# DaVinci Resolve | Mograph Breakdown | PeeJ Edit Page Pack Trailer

We have our animation here, and then I took one and I put it in the background, blurred it, sized it up a lot, and then had this main one in the front, so it gives us a nice texture in the background,
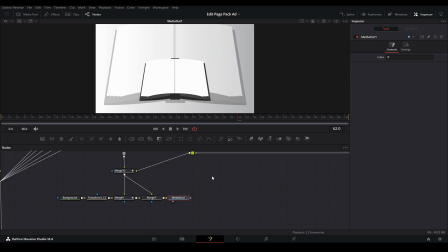[12:21]
so there's nothing just plain there. I could do like a pattern or anything like that, but I really wanted the visual to be on the book itself.
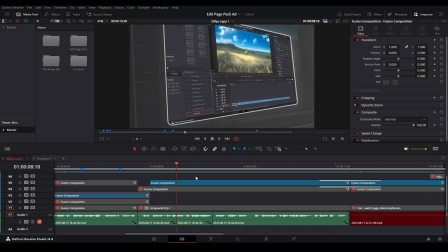[12:27]
And next we have it transitioning to the next scene with a nice flash to our actual visual on how to use the product. Let me just play it back over here. We have the effects going onto the clips like this,
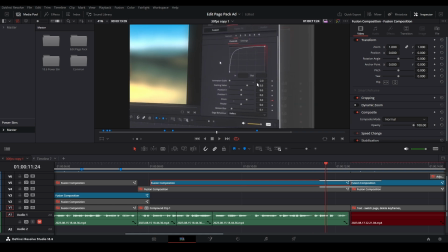[12:39]
and then in the inspector we have the visual being shown of the controls that are in inspector for the edit page pack.
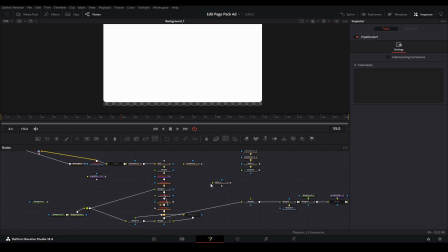[12:45]
And let's take a look at this comp. All right, this one's a little messy, but trust me, it's gonna work. This is our footage here.
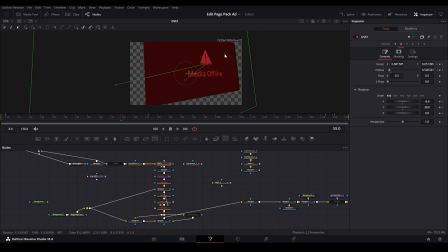[12:50]
This goes into our transform node and into our DVE, which puts it in the nice 3D perspective kind of space, and having this outline onto it. I sharpened the footage a little bit because it's a little bit blurry, and then I merged this on top of a shadow with a soft glow and two glows just to make it a little bit brighter. And then I have this also being put into the background,
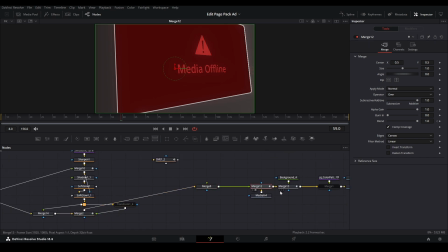[13:08]
so we have again that nice texture that we were talking about before, this being merged onto our other media that will be shown and out just like this.
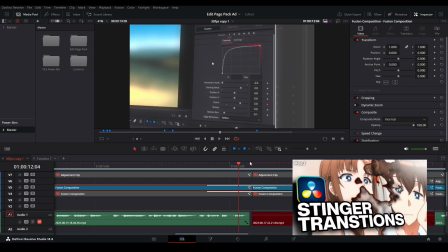[13:16]
All right, here I have a nice Mograph stinger transition where I have my footage here, and then it comes up with the next scene that's over here.
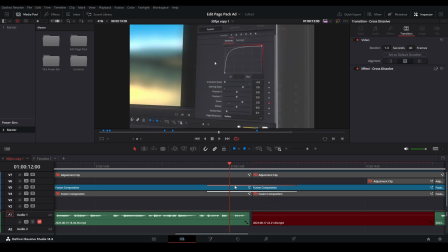[13:22]
It was a little bit complicated on how to do this, but the effect itself is pretty easy. The cross dissolve effect.
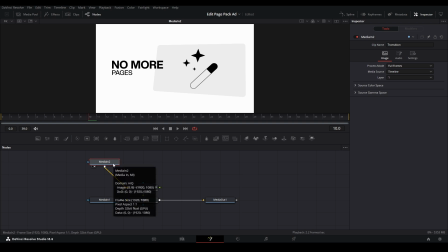[13:28]
Basically, in a stinger transition, we have extra frames on the last half of the first scene and then extra frames on the first half of the second scene,
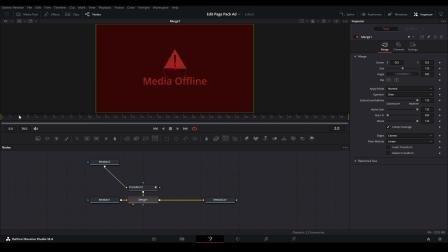[13:33]
so we can put this together inside the space and animate some nice stinger transitions.
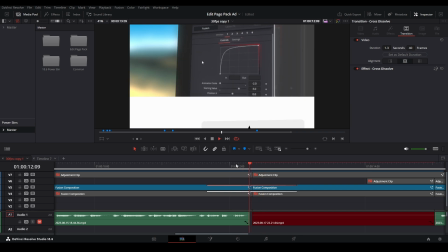[13:37]
We have one part going above the other part, and then we have this animation like this where we start our next visual in this fusion composition right here.
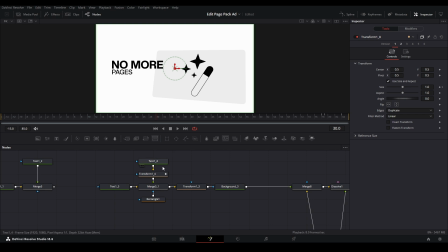[13:45]
So let's start over here with the text. So I have my main text over here,
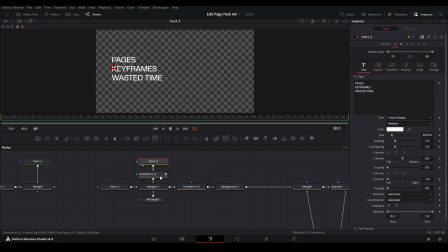[13:48]
and then we have this other text with multiple different phrases I have over here being moved up and masked out by this rectangle, so it only appears inside this rectangle, merged over here. So this rectangle is masking only this part of the text, and it's moving every time there is a new scene that's going to pop up behind it.
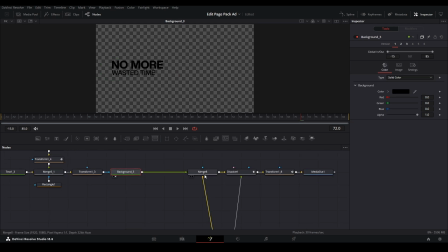[14:04]
And then took this, put into a background node so it's all black, and then merge this on top of our other things that we're going to show.
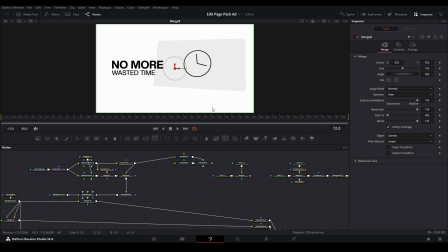[14:10]
This is where I put more symbols and visuals to make it animated in order to people get the point, especially with this part of the script where I have a repetitive sequence.
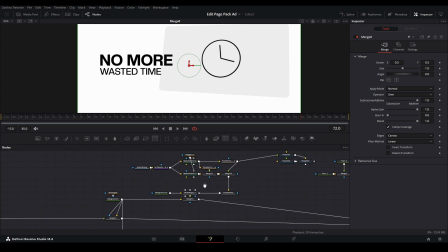[14:18]
People kind of get into a rhythm of looking at that visual. At first, let's go with the top, and here I have the clock I have over here,
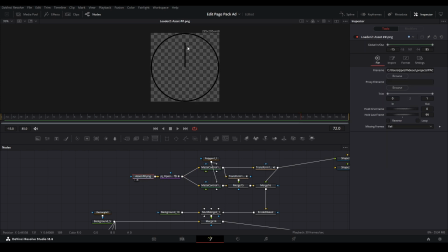[14:24]
and I only had one part of the clock there, so I had to mask out another part of this clock in order to
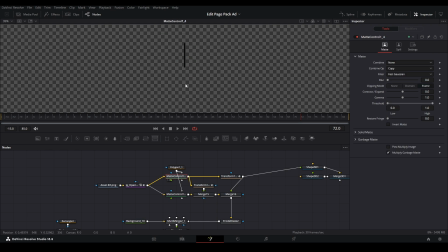[14:31]
use this pointer in the middle. So I took a Mac control, I separated the pointer from the actual circle, Then I duplicated the pointer, I put it into different transform nodes, and then I merged one back on top, and then I merged the other one back on top over here, with this one moving with the angle animation. And we just have this easy timer visual like this.
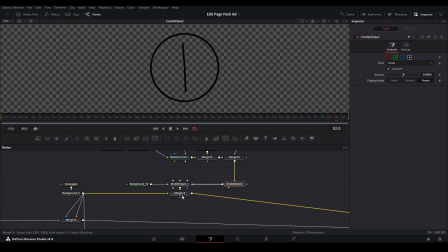[14:51]
And I row dilated it to make it a little bit bigger. This you can ignore, and this is just merging on top of our background of our little plate.
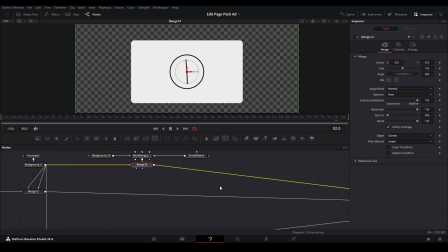[14:57]
So this is our plate that's everything is going to be on top of and also being masked out by. On another visual, this is the keyframe animation.
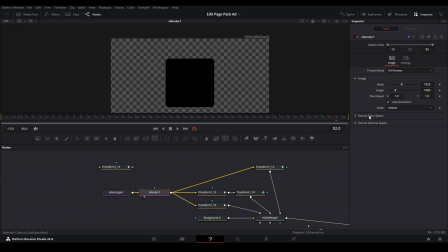[15:04]
Here I just have a block, because if we look at over here, it's just a block over here, just turned 45 degrees in order to make it a keyframe. And here I just have all of it animating in, and I kind of manually keyframed things in order to make it look like it was falling and bouncing on top of each other, just like this.
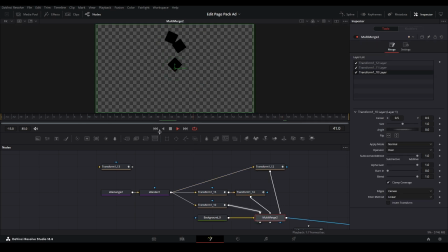[15:18]
So this here as well. If we put it all together, you can see the animation. One drops, hits, bounces, hits the other one, pops it. That one hits that one, and it goes the other way. And then just a nice animation like that. And this is being put on top of the visual and also being masked out because the keyframes exist beforehand, but now they only exist inside the big box like that. Last one is the Fusion icon.
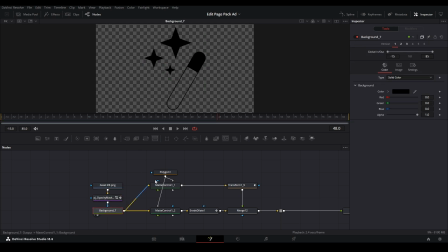[15:40]
Took it in Illustrator, made it my own, and I don't know why it was like transparent at the time, so I just put it into a background node, which allows us to clip the value in order to make everything transparent. As you can see, the alpha is all 1. And now I use this method, which I did above with a clock.
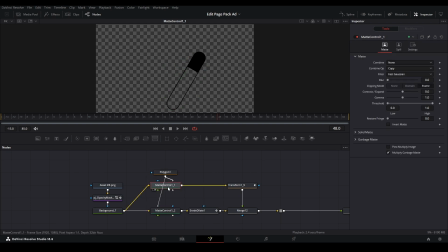[15:53]
I call this like a matte sandwich, not my original naming, but this allows us to take a matte control, take a mask, and isolate a certain part that we want. Say the wand, and then on this other matte control, it's inverted this matte and allowing us to keep whatever is there, and then we just do whatever we want.
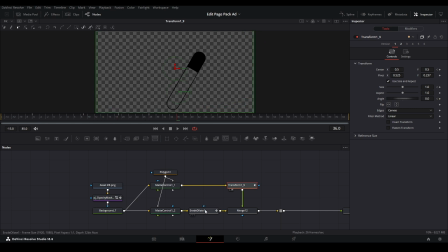[16:09]
With this one, I animated the wand to make it look like it's moving, and then have the stars row dilate, animate like that. And so now it has like a little animation to emphasize it's being called out.